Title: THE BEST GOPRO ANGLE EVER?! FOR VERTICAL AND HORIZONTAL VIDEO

What's up, everybody? Welcome back to the channel.
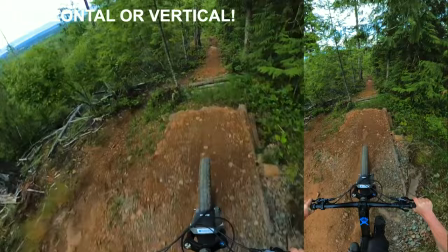I am so excited because I think I finally found the best GoPro angle of all time for POV mountain biking.
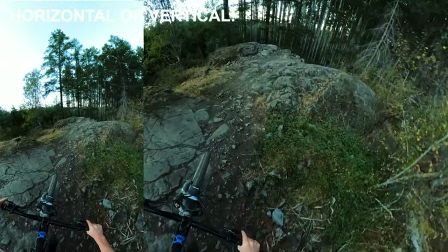It's just so immersive. It feels like you're right there along for the ride. You can go super wide and see your surroundings.
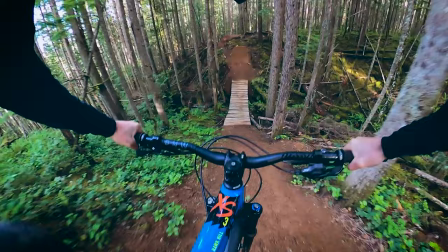You can see how gnarly the trail or the terrain is. I'm just fired up on it.
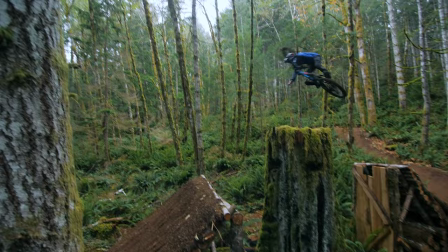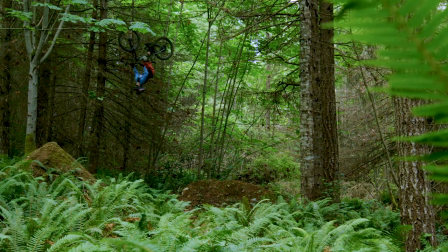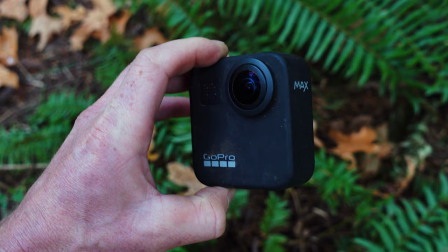If you've been following my content for a while now, you could probably guess that my favorite camera of all time is the GoPro Max.
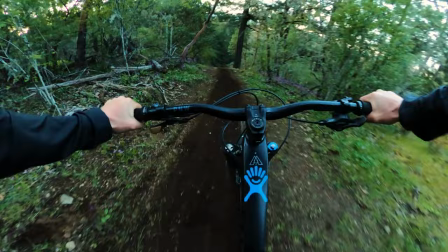I just love the cameras so much, especially the Max.
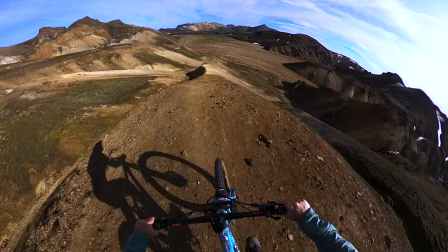Typically, I use it in hero mode on my chest to get really stable riding shots, but this is a little different.
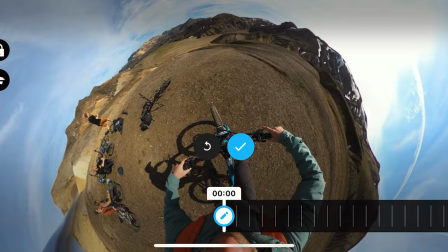I'm actually utilizing the 360 footage for once and figuring out how to like stitch the angles up nicely and dial it in.
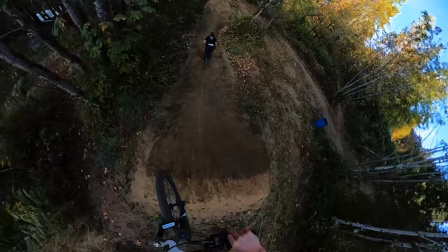I found an angle on my helmet that I really love. It looks good on dirt jumps. It looks good in steep, gnarly terrain.
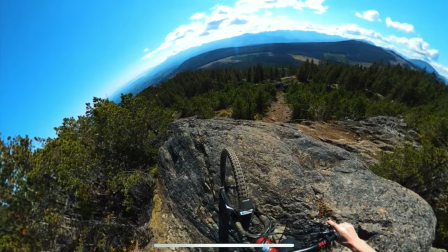It is so diverse. The best part about 360 footage is you can frame it however you like.
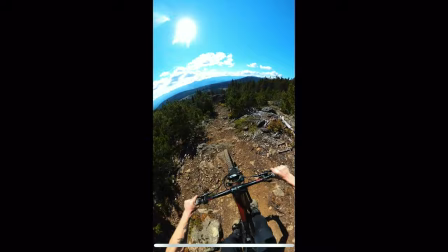You can literally use the exact same file and crop it horizontally for YouTube or vertically for YouTube Shorts, Instagram, or TikTok.
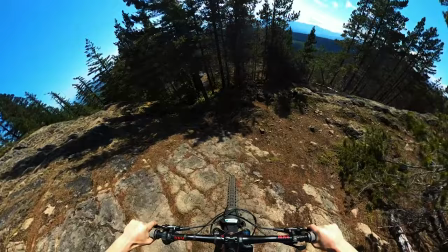It's taken a lot of messing around to figure out, but I'm so stoked that I finally figured it out.
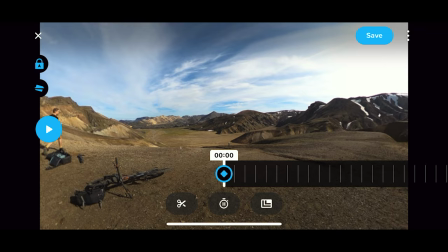So let's dive right into it. I'll show you the mounts I use, the settings I use, and some of the tricks I use to get the shots I do. What's great about this angle is it looks amazing in both vertical and horizontal modes. This is how I mount it. First of all, you want to have a helmet that has not too many vents on the front. My Laser Jackal helmet is pretty good for that. You can see the front of it here has the GoPro mount sitting there, and there's a nice flat space. You want a nice big flat surface so you can get as much of the sticky mount onto the helmet as possible. You don't want to be able to see too much of it. I have a bit poking out here through the vent, but that's no big deal. The edges are mounted on really stable. The Max isn't the lightest camera out there, so you want to make sure you have a nice strong mount. The next thing you have to do is mount the Max to your actual helmet. Now, I like to do it horizontally, so it's the exact same angle as the visor. If you look at it, the angle of the camera is paralleling the visor, which is perfect. That's what you want. And you want to actually have it sitting horizontally like that. The reason for that being is it creates a stitch in the 360 footage that goes directly into your forehead,
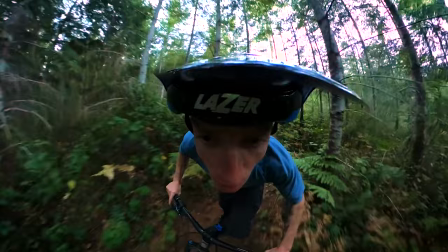which is perfect because you're never looking at your forehead. And then when you're pointing straight ahead out at the trail, the stitch point won't be on your bike or your front tire or your handlebars or anything like that.
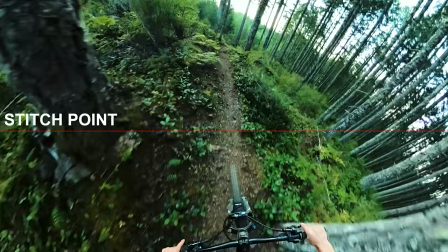The stitch point will actually be somewhere on the trail. Stitch points always equal imperfections.
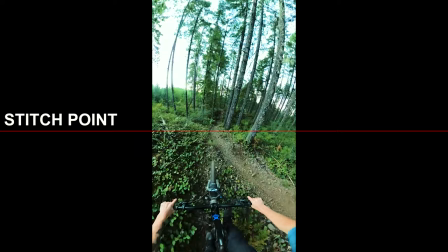The thing is, no one's noticing an imperfection on the trail. Everyone will notice an imperfection on your bike because when we're watching someone ride from their point of view, we catch our eyes being drawn to the handlebars a lot of the time. This is a mistake I see a ton of riders make, even other GoPro athletes and people on Instagram who have huge followings. They might post the sickest terrain, the gnarliest clip. It is so cool. And then you look down at their handlebars and they're kind of wavy and doing something weird. The reason for that being is because their camera here is pointed down like this. It's too far. I also find it gets a little bit in your line of sight when it's like that. And I don't like that at all. Having the camera up more like this makes it more out of your way. It's not in your line of sight and it gives you a way better stitch point. Make sure it's nice and tight, really crank that mount, and then on the rougher terrain, it's not gonna move around. Your visor's gonna move before your camera even moves at all.
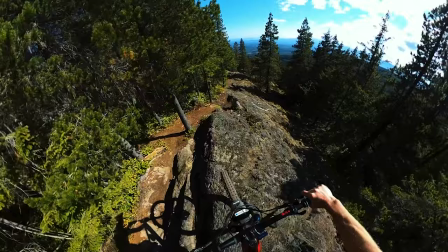What I love about the higher angle of this camera mount is it is really complementary of gnarlier riding.
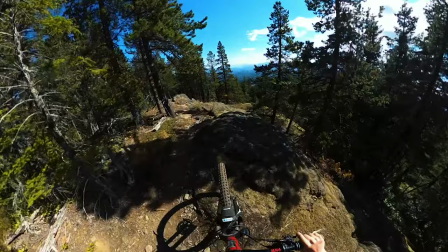Take this trail here, for example. It is very steep terrain. It is pretty rough, and it has lots of unique features.
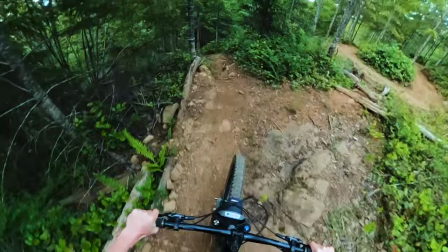By mounting the camera above my chest or my chin, I'm looking up and over at what's ahead a little more, and I get a better sense of scale of everything that I'm on.
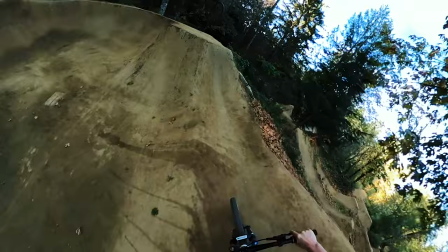On the dirt jumps, like this line right here, it is kind of the same feel.
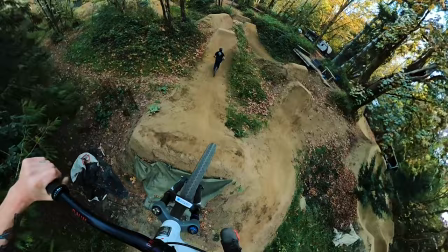You can really tell how steep and big those jumps are. There's still a little bit of GoPro effect.
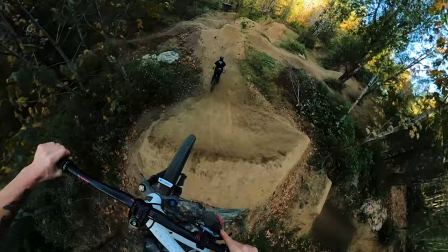It is still a lot smaller than in person, but you can really feel what it is like to be the rider in that moment.
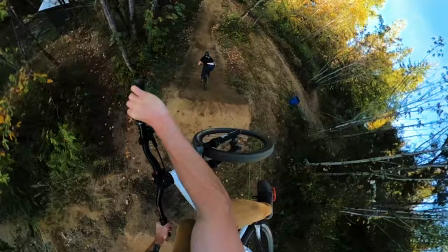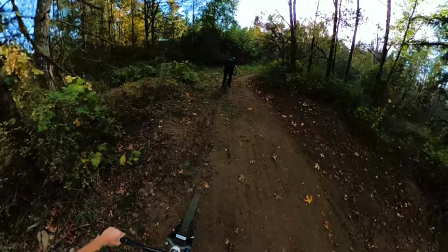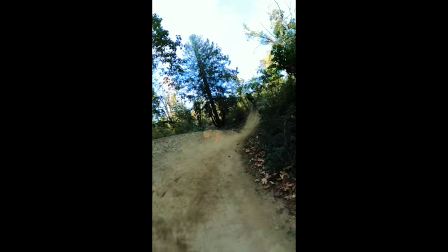And what's great is the crop is so wide,
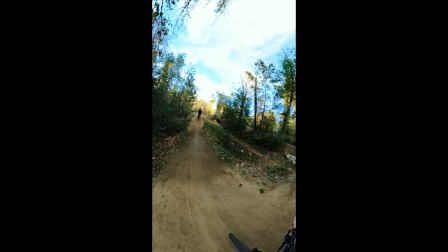especially when you use vertical footage for something like YouTube Shorts or Instagram, that you can actually see the rider in front of you the whole time super easily, even
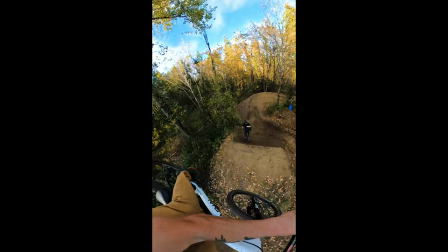when you're at the base of the takeoff and they're in the air. This is super sick for those moments where you want to train your friends through a set of dirt jumps.
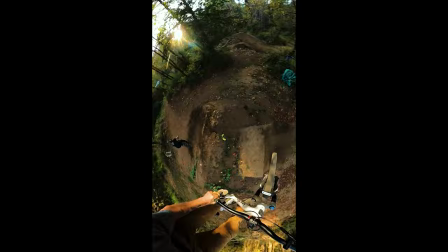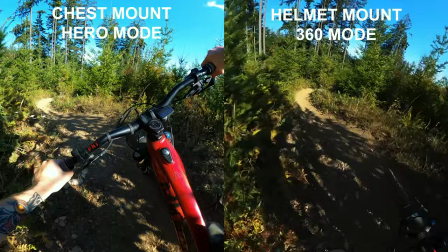Even on flatter, smoother trails like this one here,
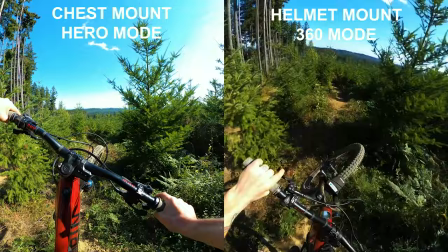where I prefer a chest mount typically so I can really feel out the aggressiveness and the body movements of the line in the corners, it still looks pretty cool. I would say this angle is probably my second choice in that scenario. And if the trail's a little steeper and really intense, then I think this angle is still the very best. I'm also gonna dive in and give you an example of how I use 360 mode on my chest and how I frame that in, because that can be really cool on jump trails.
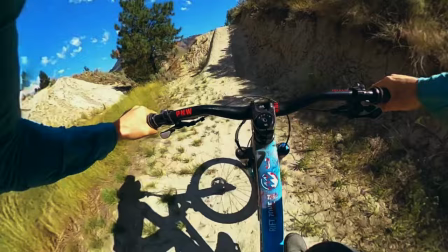Before we jump straight into that though, let's look at the settings that I'm using on this camera for these shots, because I'm sure many of you are wondering about that.
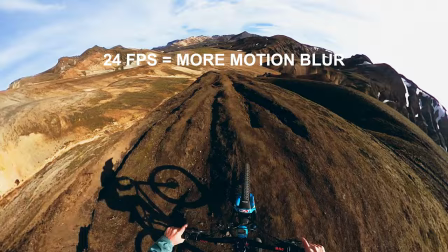Typically, I shoot in a lower frame rate, like 24 frames per second, because my personal preference is that cinematic look.
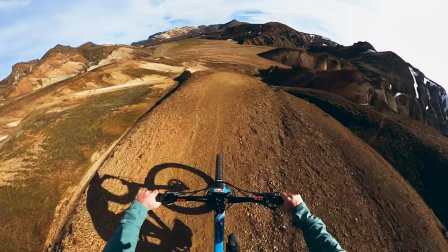We have motion blur on the side of the trail. It makes everything feel a little more immersive and fast.
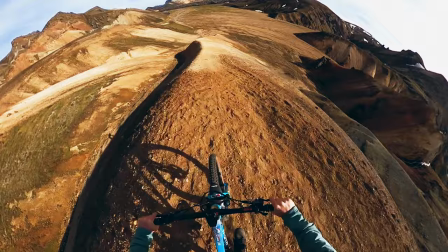You feel a little more like you're there, and it's a little more intense feeling. It does roughen up the footage a little bit,
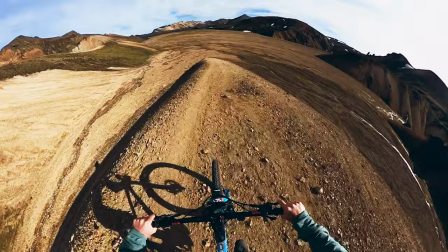but I feel like GoPro's Hyper Smooth is so dialed that as a 360 camera,
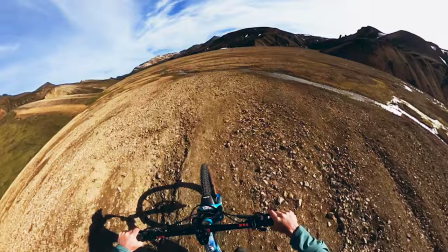they are ahead of the game with other cameras with regard to the stabilization,
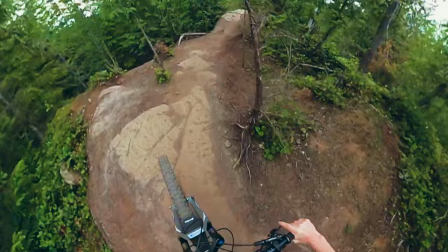and the 24 frames looks awesome. If you bump it up to 60 frames per second, you get that little bit smoother of a look, but it also makes the footage feel a bit slower. The problem with doing 60 frames with the max is you can't get higher than 3K. So by the time you crop it in and export, you're not gonna ever get more than 1080p resolution, but that's the case either way.
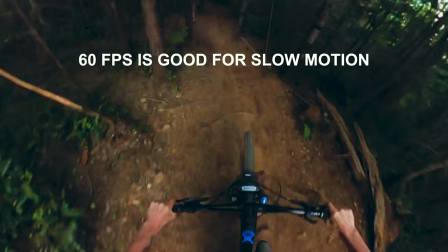For me, I'm editing in the Quick app versus in Adobe Premiere with a reframing plugin or something, because I'm not trying to get the best quality footage possible of this camera. I want a quick, easy way to edit really sick looking footage. And I'm assuming majority of you watching this video want the same thing. Not all of us are super tech savvy. We just want a quick, easy way to share riding and make it look really good. And for that reason, I keep all my color settings on the stock settings when I'm shooting in 360 mode with this camera. Typically, I would adjust things and I would have flat color, low sharpness, native white balance, but I don't actually do that in 360 mode. I keep that vibrant GoPro color, I have it in high sharpness, and I have auto white balance.
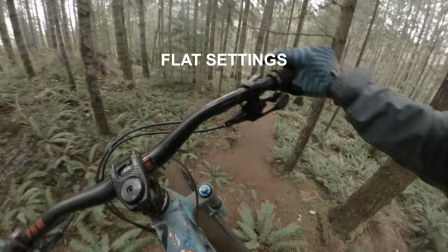The reason for that being is I'm doing all my editing in the GoPro Quick app, so I don't wanna have to really get super in depth with the edit.
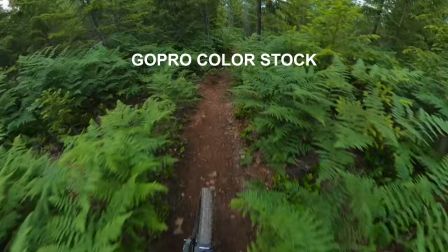I'm not really trying to color grade it like crazy. I'm just doing light color grades, or if I'm in a rush, I can post it as is and still be happy with the color. Here's a clip of myself riding with some friends at Sugarloaf Mountain with the GoPro Max on my chest.
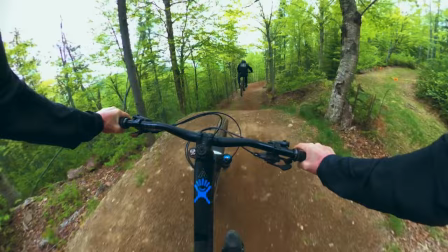I just have it on the chest mount, swung all the way down and pressed record, nothing else to it, super simple.
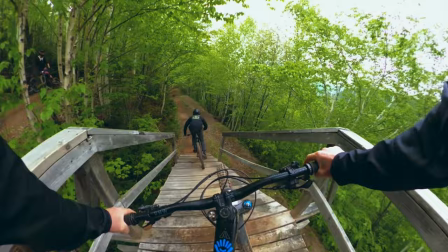And then I went into the GoPro Quick app and reframed it however I wanted with keyframes, and then exported it, and this is what I got.